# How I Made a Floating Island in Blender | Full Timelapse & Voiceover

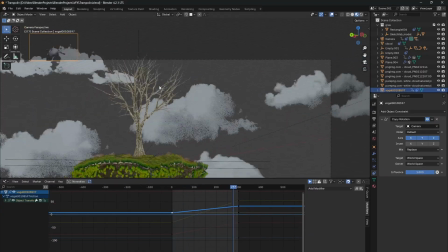[8:13]
He was flying next to birds with his flying machine.
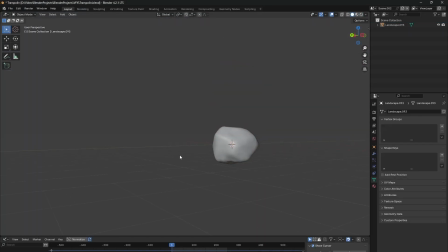[8:18]
I don't know what this thing was, but it was great because he was flying the same speed as the birds,
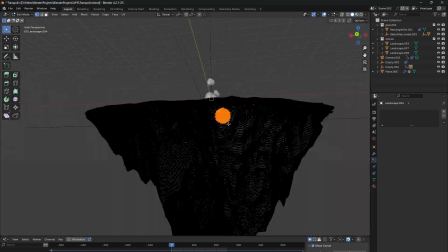[8:25]
so in this video the bird was not moving and I could just import that as a plane
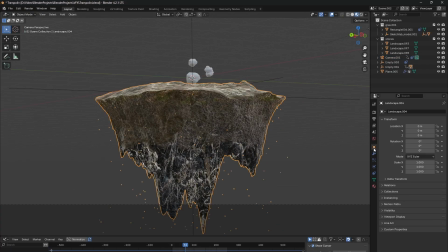[8:32]
and it worked great. Then I animated the island to move up,
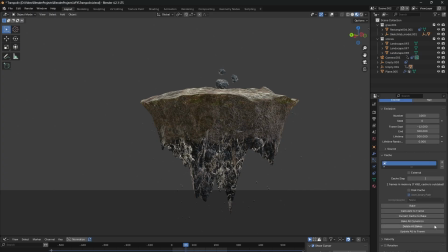[8:43]
and yes, I did some small adjustments. I added a particle system for the stones,
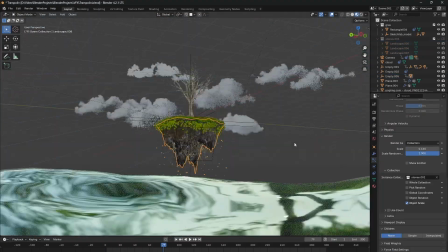[8:51]
so it looks like little stones are falling off this island.
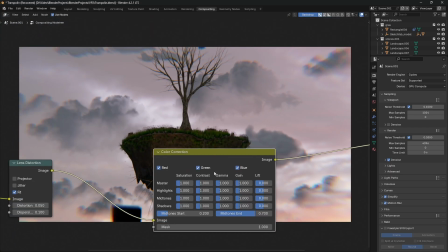[8:57]
Then I moved on to the compositor and I added some lens distortion and some glare,
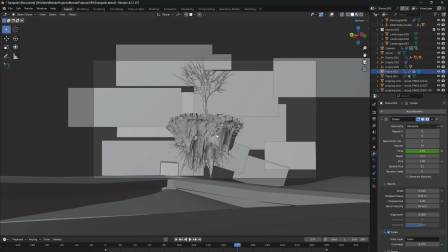[9:04]
so it looks a little bit more alive.
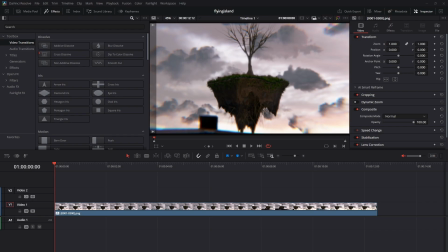[9:09]
Then I imported it in DaVinci Resolve and then I started to color grade it.
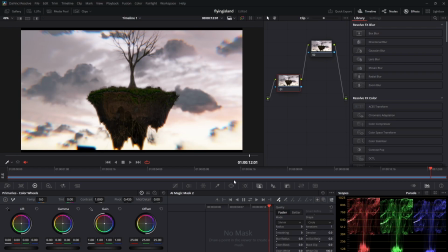[9:16]
Just some color correction and nothing fancy actually.
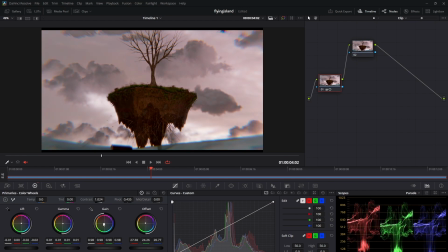[9:22]
Then I masked out the tree, and can anyone tell me why the magic mask in
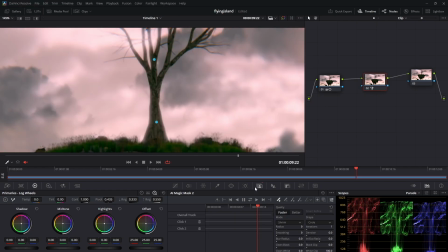[9:30]
the color tab is so much better than the magic mask in the fusion tab?
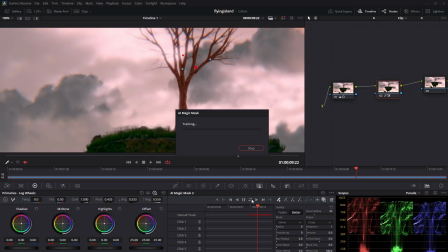[9:35]
I don't understand that, but it is so much better.
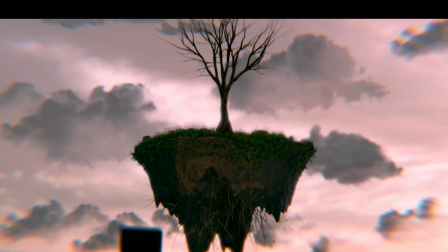[9:40]
And then I made the tree a little bit darker.
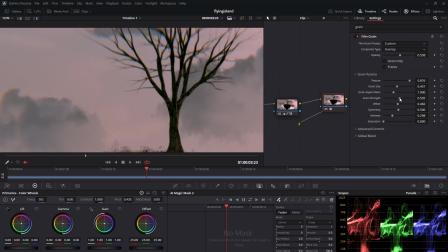[9:45]
And in the end I added some film grain to make it look a little bit better.
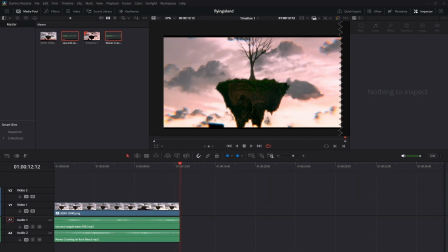[9:50]
And that's it actually, and here is the final render.
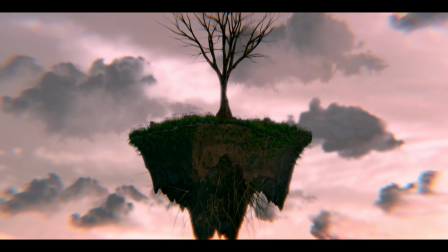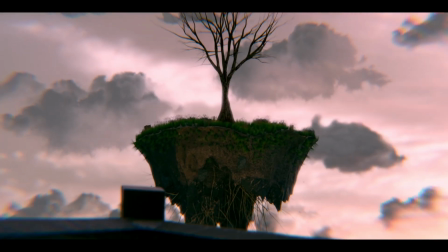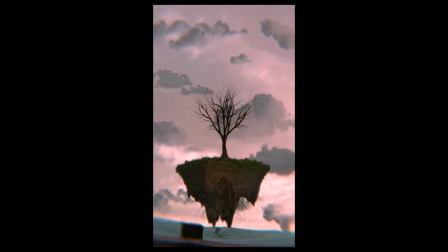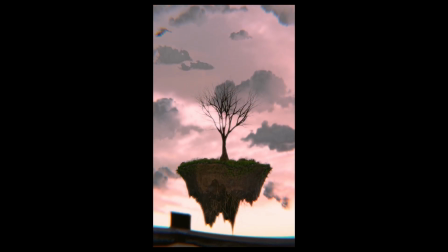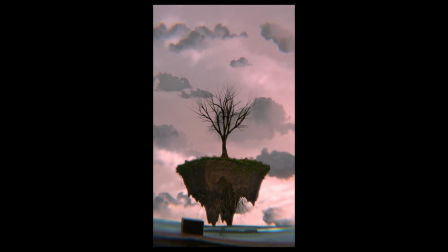[10:25]
This video is way longer now than I expected it to be.
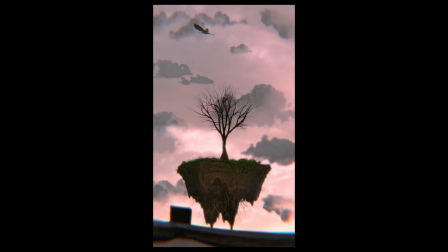[10:29]
I hope you enjoyed it, and if you watched it till the end,
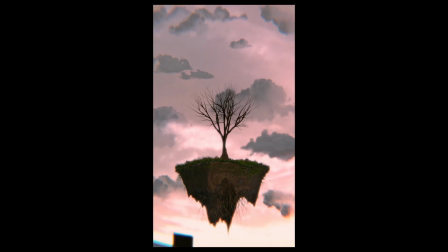[10:34]
let me know what you think of my render and what I could improve, and yeah, what I should do next.
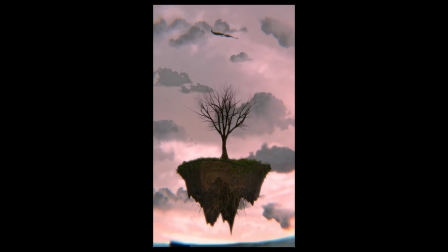[10:41]
And if you want to see a tutorial on one of my approaches.
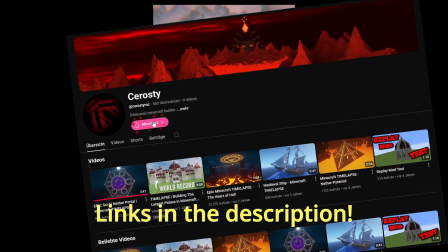[10:45]
And don't forget to check out my friend's YouTube channel and to leave a like and subscribe and vote for me in this challenge.
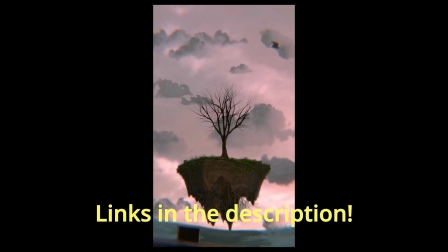[10:53]
Thank you.